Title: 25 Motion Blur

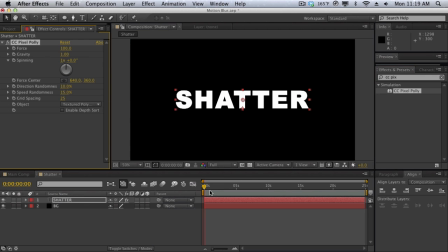4:06 I'm going to drag that effect onto the text layer here, and what it does is it shatters your text just like that.
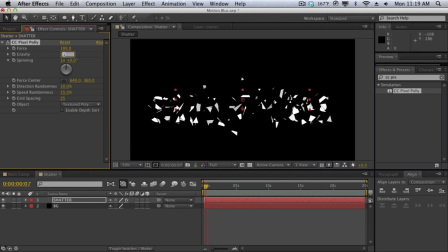4:13 So I'm going to make a few modifications. I'm going to change the gravity to 0, and I'm really going to increase the force to about 300. That way things just shatter a little bit more here. Pretty cool, but as you may notice, it looks really awkward because there's no motion blur.
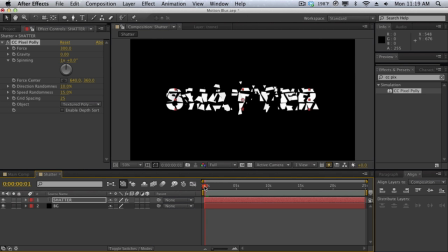4:31 Something is shattering just like this, and things look very sharp, and it doesn't look like we have a lot of force and impact even though our force is set to 300.
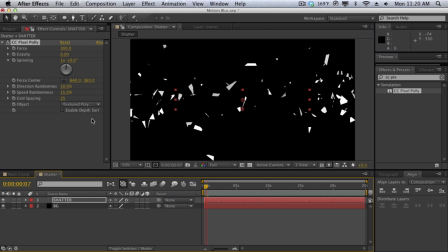4:39 So because we created this animation within After Effects and we use an effect in After Effects, we can just go into the motion blur, enable motion blur for the composition, and enable motion blur for the layer. And as you can see, nothing happens. Why is this? Well, it turns out that some effects do not support the native motion blur.
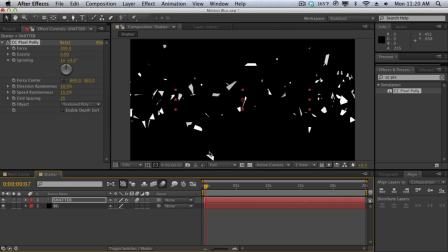4:58 So this is another clear example on why you would use CC Force Motion Blur, because it's going to analyze everything and force the motion blur into stuff that don't support it, such as effects like CC Pixel Poly or maybe even footage here. So I'm going to turn off the motion blur and I'm going to show you CC Force Motion Blur.
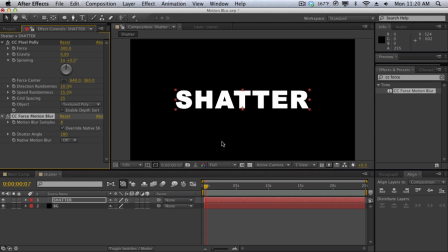5:19 And we just apply that onto our text layer. And as you can see, things just mess up. Why is that? Because CC Force Motion Blur wants things to be flattened down. CC Force Motion Blur has to analyze whatever you're applying it to. So since we're applying it to our text layer, it's just looking at our text layer.
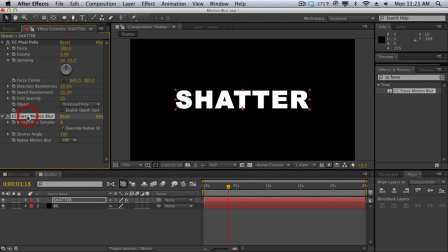5:38 It's ignoring the CC Pixel Poly once again. So again, another clear example on why we need to pre-compose.
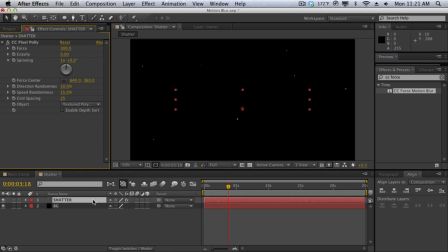5:43 We need to flatten things out. So let's go select our shader text.
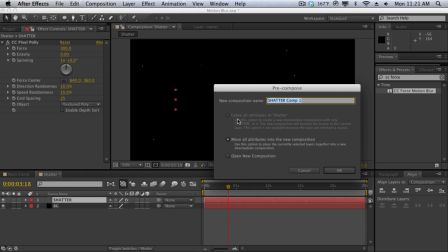5:47 We'll go to Layer, Pre-compose, and we'll call this one Shader Comp.
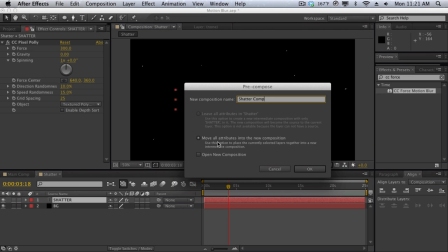5:55 And then we want to move all attributes into the new composition because we want to move the CC Pixel Poly into the new composition so everything is nice and flat and we just have one plain flat composition.
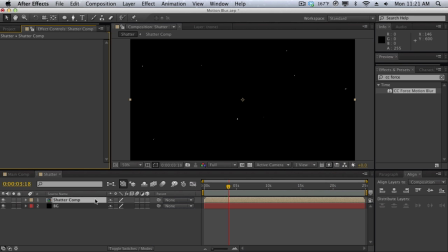6:07 So After Effects is going to treat this composition just like a flat piece of footage. And then we have our nice shader animation here. And now when we drop CC Force Motion Blur onto the comp, it's going to analyze the composition, which is just pretty much like a flat footage layer.
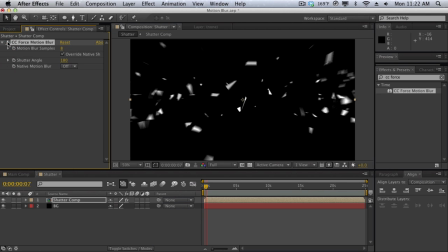6:23 And as you can see, we get these nice motion blur here. And as you can see, it really does make a huge difference in the impact, in the force, and the movement, in the magnitude of motion when you apply Force Motion Blur.
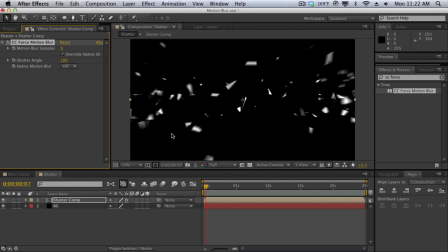6:38 Now, motion blur samples is the duplicate, the number of duplicates, or I guess the quality of the motion blur.
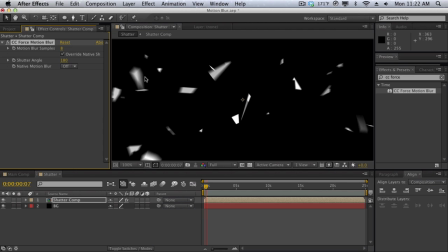6:44 So as you can see, CC Force Motion Blur just duplicates pretty much the contents of the element here,
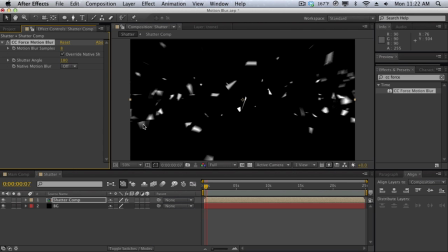6:50 in this case our shader comp, and it makes a whole bunch of copies of it to kind of create that trailing blur. So as you can see, if we set it to a lower number such as 3, you can see that it just creates 3 copies and just kind of blurs them out like that. But if you really crank it up to around 12, you can see that we get these really nice smooth motion blurs.
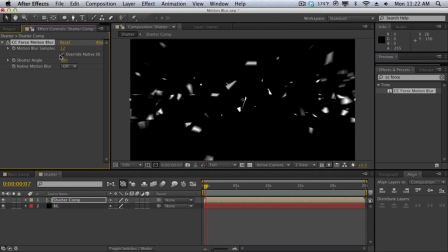7:10 So you want to play around with the blur samples. It's kind of like the quality of your motion blur, and you don't want to get too crazy with it because it is really render intensive and it'll make your renders really long. You have your shutter angle, and then you also have the ability to disable the native motion blur and enable them.
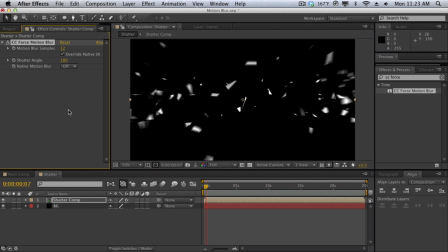7:26 So a really useful effect, and this has just been a really quick overview on how to use motion blur, the different types of scenarios you get when using motion blur, and just the importance of motion blur overall in your animations, in your composite. Just a really important minor factor that's quite often overlooked. So in the next lesson, we're going to be talking about keying within After Effects.
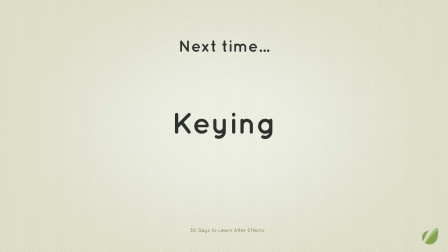7:46 I'll introduce you to After Effects keying effect, which is key light, and we'll just take a look at how to remove green screen footage. So that's pretty much it for this tutorial, guys. If you guys have any other questions, don't hesitate to leave me a message in the forums, and I'll get to them as soon as I can. And once again, guys, my name is Vincent Nguyen, and I'll see you guys in the next lesson. Bye, guys.